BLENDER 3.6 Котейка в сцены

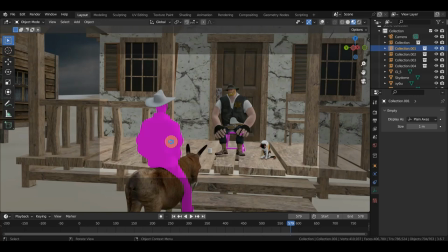Ну вот, чтобы вы как бы видели, да, насколько это все дело происходит. Если все это дело при монтаже не вырезать, это будет очень неинтересная такая картина. О, все, сохранилось. Загрузилось.
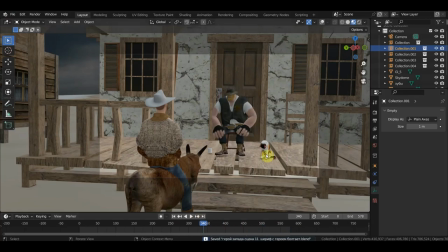Смотрим, что у нас с котейкой. Котейка у нас все. То бишь Alice Good.
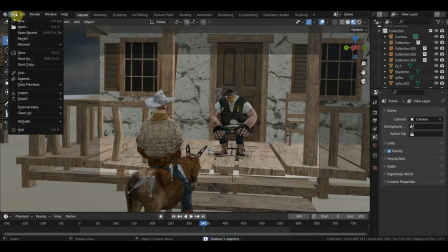Мы его в коллекцию удаляем. И на эту коллекцию закидываем удлиненного того кота.
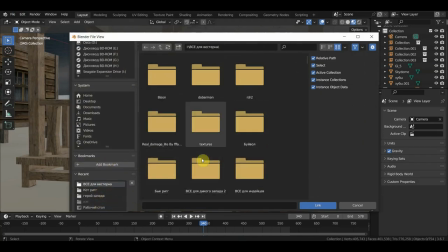Все для вестерна. Так, это где? Надо, чтобы опять не заблудиться, не запутаться, нужно опять найти
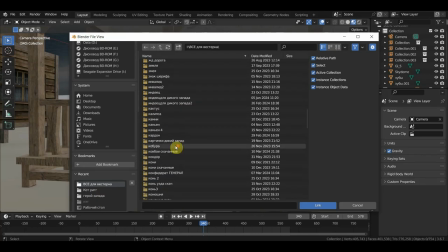АБВ. Это конь, это значит шериф. Шериф и значит котейка. Кот Рик. Лежится один.
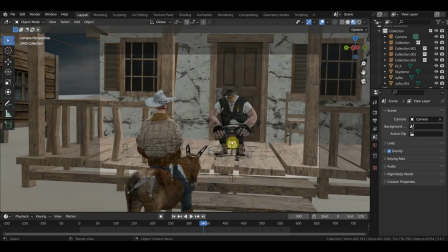Коллекция. Коллекция. Сейчас он опять появится. Вот он. Теперь нужно его по новой уменьшить.
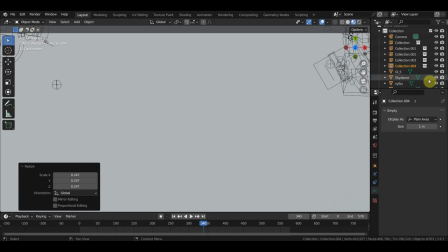Так, можно даже отключить небосвод.
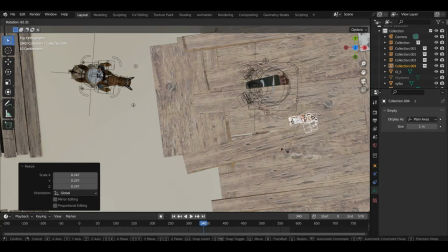Так, где этот котей? Котей, котей. Вот он. Так, теперь 0 на нампаде.
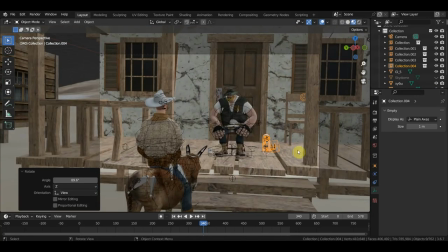И значит,
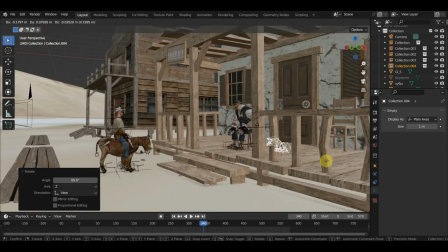как бы тебя лучше посадить, чтобы ты
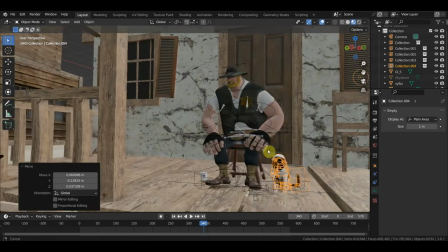очень даже, значит, показывал, что Мастерсон вроде как любит кошек там, да?
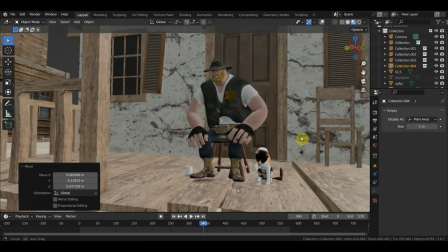Ну что, не зверюга какая, не конь педальный, да?
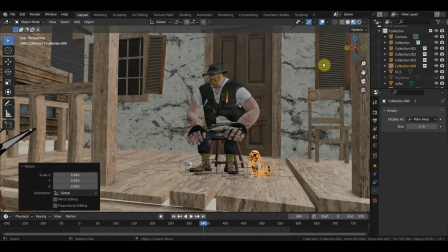Так, где-то вот такой пусть будет котейка. Смотрим. Чуть-чуть его, наверное, нужно развернуть вот так вот. Оп. Чтобы красиво он выглядел.
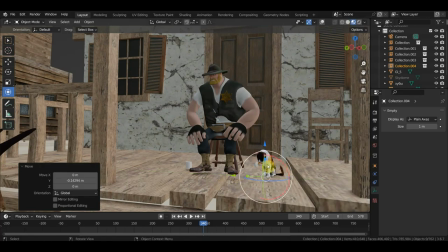И как бы заполнить им какое-то пространство. Чтобы не к ноге близко он там сидел, не у кружки какой-то.
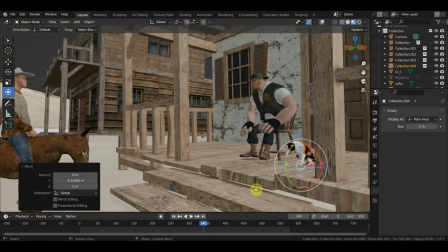Возможно, даже сейчас, если вот 0 на нампаде,
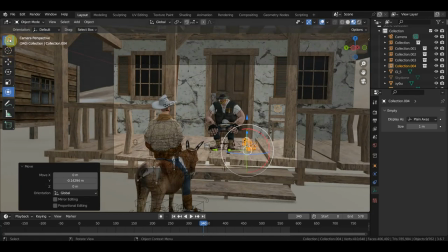смотрим, как у нас происходит картинка, внешний вид.
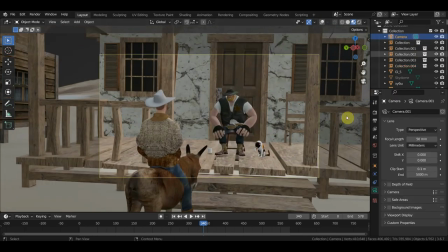Да, это значит вот камера, вот таким вот образом все происходит.
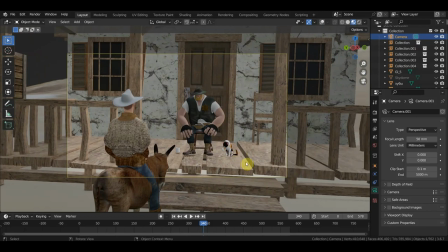Возможно, его можно даже вот сюда вот на край посадить, и получится у нас, значит, треугольник. Так, видите, здесь не рисует. А ну-ка, так, а ну-ка. А, рисует, так.
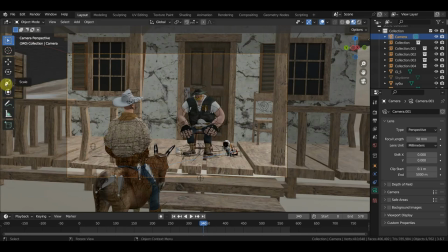Ctrl-Z. Чтобы, значит, нормально все смотрелось, нам нужно постоянно держать треугольник. Треугольник зрения. Получается, значит, вот это у нас называется правило третей.
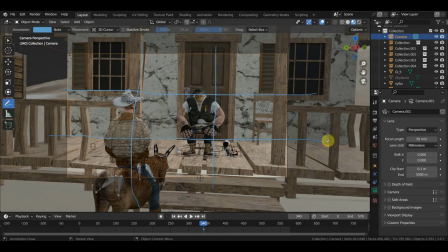Вот так, когда делится экран, все должно попадать в него. Но дополнение в чем? Что здесь еще должно быть, вот смотрите, есть голова Ферста, есть голова Мастерсона.
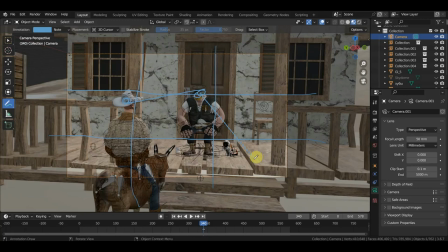И должен быть еще какой-нибудь, значит, персонаж. Я думаю, его посадить вот сюда в угол. И тогда у нас образуется треугольник. И зрение очень хорошо воспринимает вот эти, ну, треугольник этот, да.
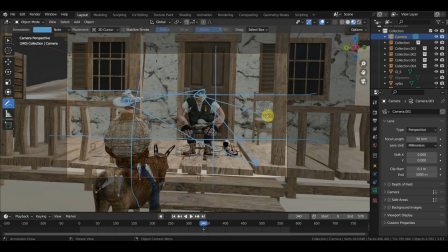Возможно, кота посадить еще где-то на стул сюда. Тогда у нас получится еще один треугольник. Ну, получится такой треугольник. Он будет еще более-менее, наверное, как бы заполнять эту картину. У нас получается,
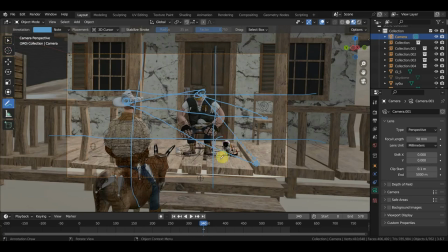что котейка сейчас вот как бы, да, она не на первом плане, и вроде как бы в глаза она бросается, да, потому что мы смотрим на Мастерсона, но акцент на нее не делается.
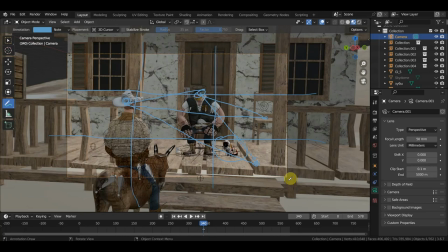Вот тоже как вариант для этого. Так, ну вот такие вот дела.